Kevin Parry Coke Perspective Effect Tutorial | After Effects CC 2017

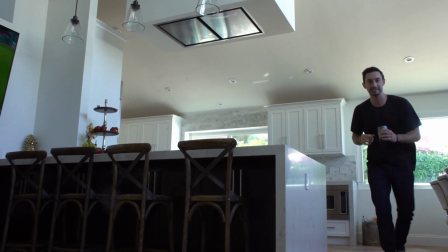(0:02) Oh, hey guys.
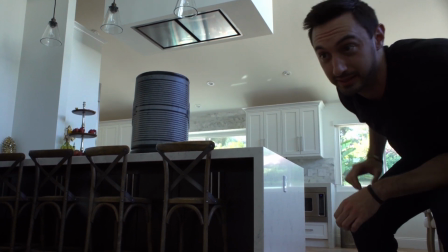(0:08) Okay.
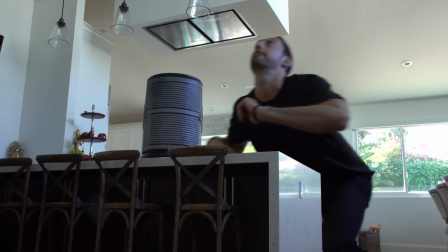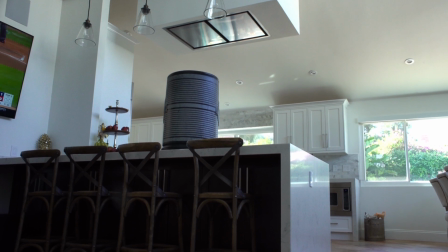(0:16) Oh, oops.
What up, Video 4 Nation? I'm Magic Bard, and for today we're going to be going through this big man effect, really by using perspective to create movie magic. And I'm hoping that this really gives you the fundamentals for creating some really cool movie magic tricks. It was inspired by the Kevin Parry Instagram video, where actually I think he probably posted on Vine beforehand,
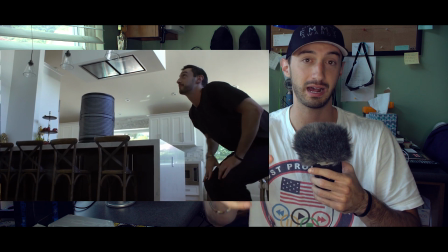(0:46)
but it's really all about using objects in the foreground, interacting with objects, and then kind of, sorry, that was my dog, to make it look like your perspective is being distorted. So, without further ado, I want to give a few shout-outs to Bebek, Axe, and Hachimi. I think that's how you say it. I can't say the first name, so I just went straight to the last. Sorry, bud. I really appreciate the love. But if you guys are new to Video 4, definitely hit that subscribe button and hit the little bell icon right next to it, so that way you'll be notified every time we post a new tutorial every single week. With that being said, let's jump into the tutorial.
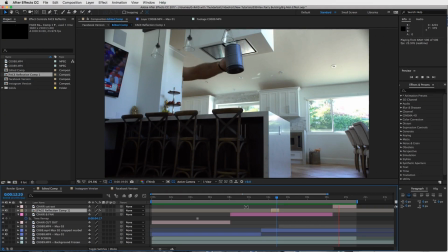(1:27)
All right, guys, so first things first, I want to show you how I layered it,
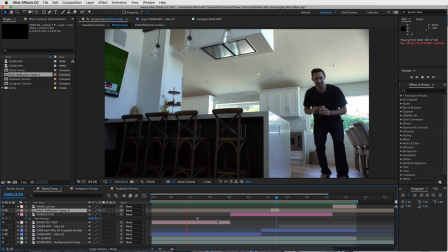(1:31)
and then we'll get into a step-by-step tutorial and kind of go from the beginning.
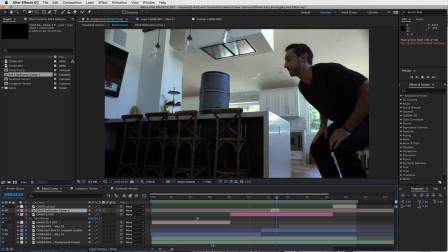(1:37)
But first, I want to show you, you know, how it's done really quickly, and basically it's fairly simple.
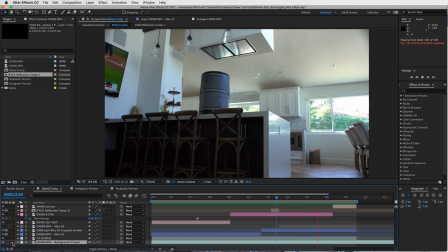(1:44)
So you have your background layer, and what I did with that is, let me just pause this for a second. It's frozen. Okay, so I just went to time remapped, I froze that, I added a TV screen onto here to give it some movement,
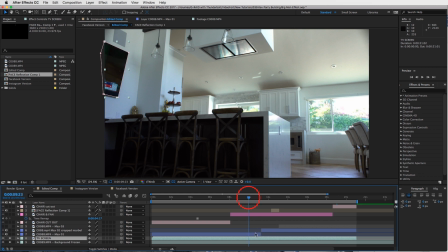(2:02)
and then I have two clips of me, all right, and that is just
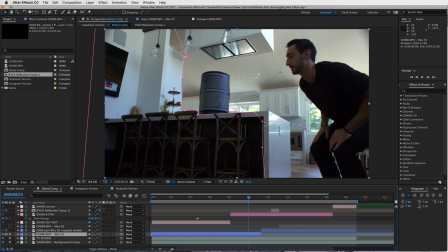(2:09)
the one of me in front of this counter, and then this
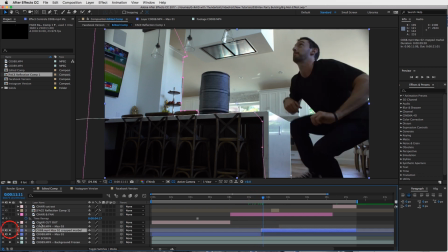(2:14)
clip is me going behind the counter, okay, and you can see the masks that I created there.
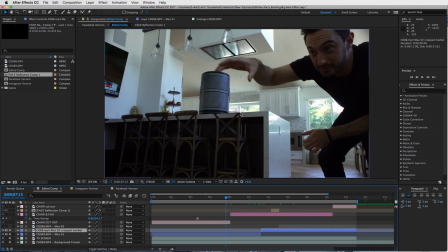(2:21)
And then on top of me, I have the mask for the chair, so that's right here.
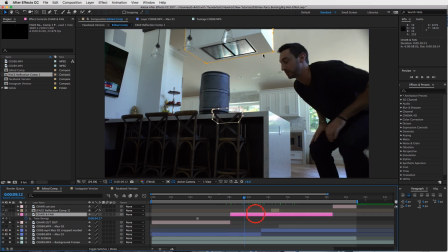(2:30)
And then I also have the mask of this fan up here,
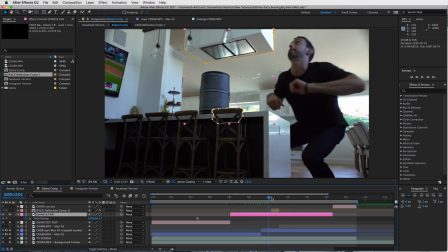(2:35)
so that when I walk behind everything, I am also behind this.
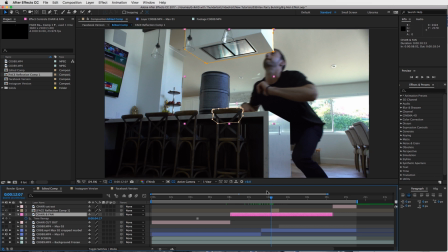(2:42)
So it just adds some depth to it, right? If you have elements in the foreground that you can walk behind, it'll really add to the effect.
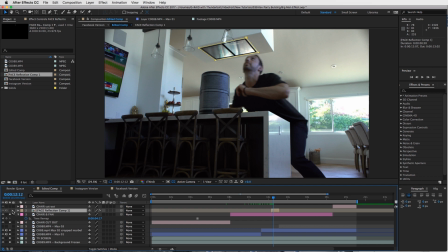(2:51)
And then also reflections add as well. So you can see right here, I did a reflection of my head, and very subtle, you know, you don't have to go real far into it, but you know, I just flip my head around,
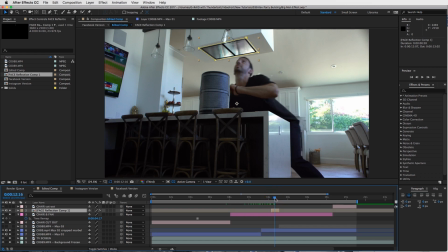(3:05)
put it on top of here, and then turn down the opacity a bit, added a little fast blur, and you've got a reflection. And then of course,
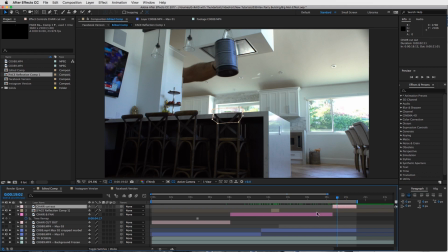(3:14)
when I grab the cup and take it away, I deleted the mask from the fan, because I just wanted my hand to go over that, and then just left the chair in there. All right, so let's do a, let's start this from the beginning and see what we can do.
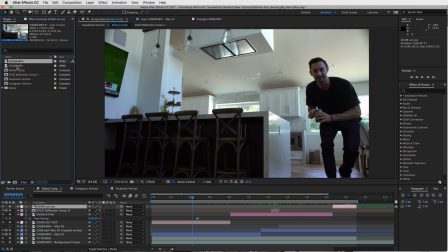(3:34)
So I have my two clips, right? So I have my background clip right here, and then the clip, or actually this is me right here, and the background clip.
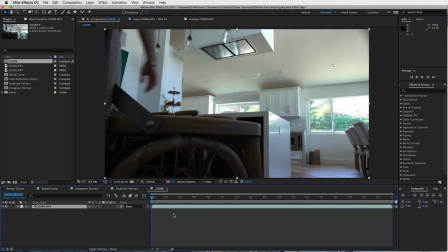(3:42)
So I'm just gonna drag this into a new composition, and I'll show you kind of how I set this up. So very close to the camera, I set one of these chairs right here, and then that's where I set my coffee cup. So I'm going to trim this down to the beginning of where I want this clip to start.
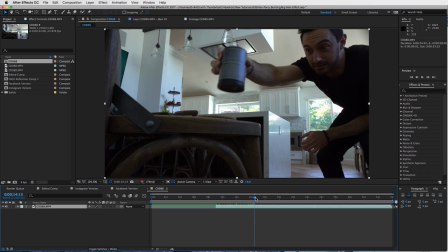(4:02)
I walk into the scene, and then as you see, I put my coffee cup right on this chair.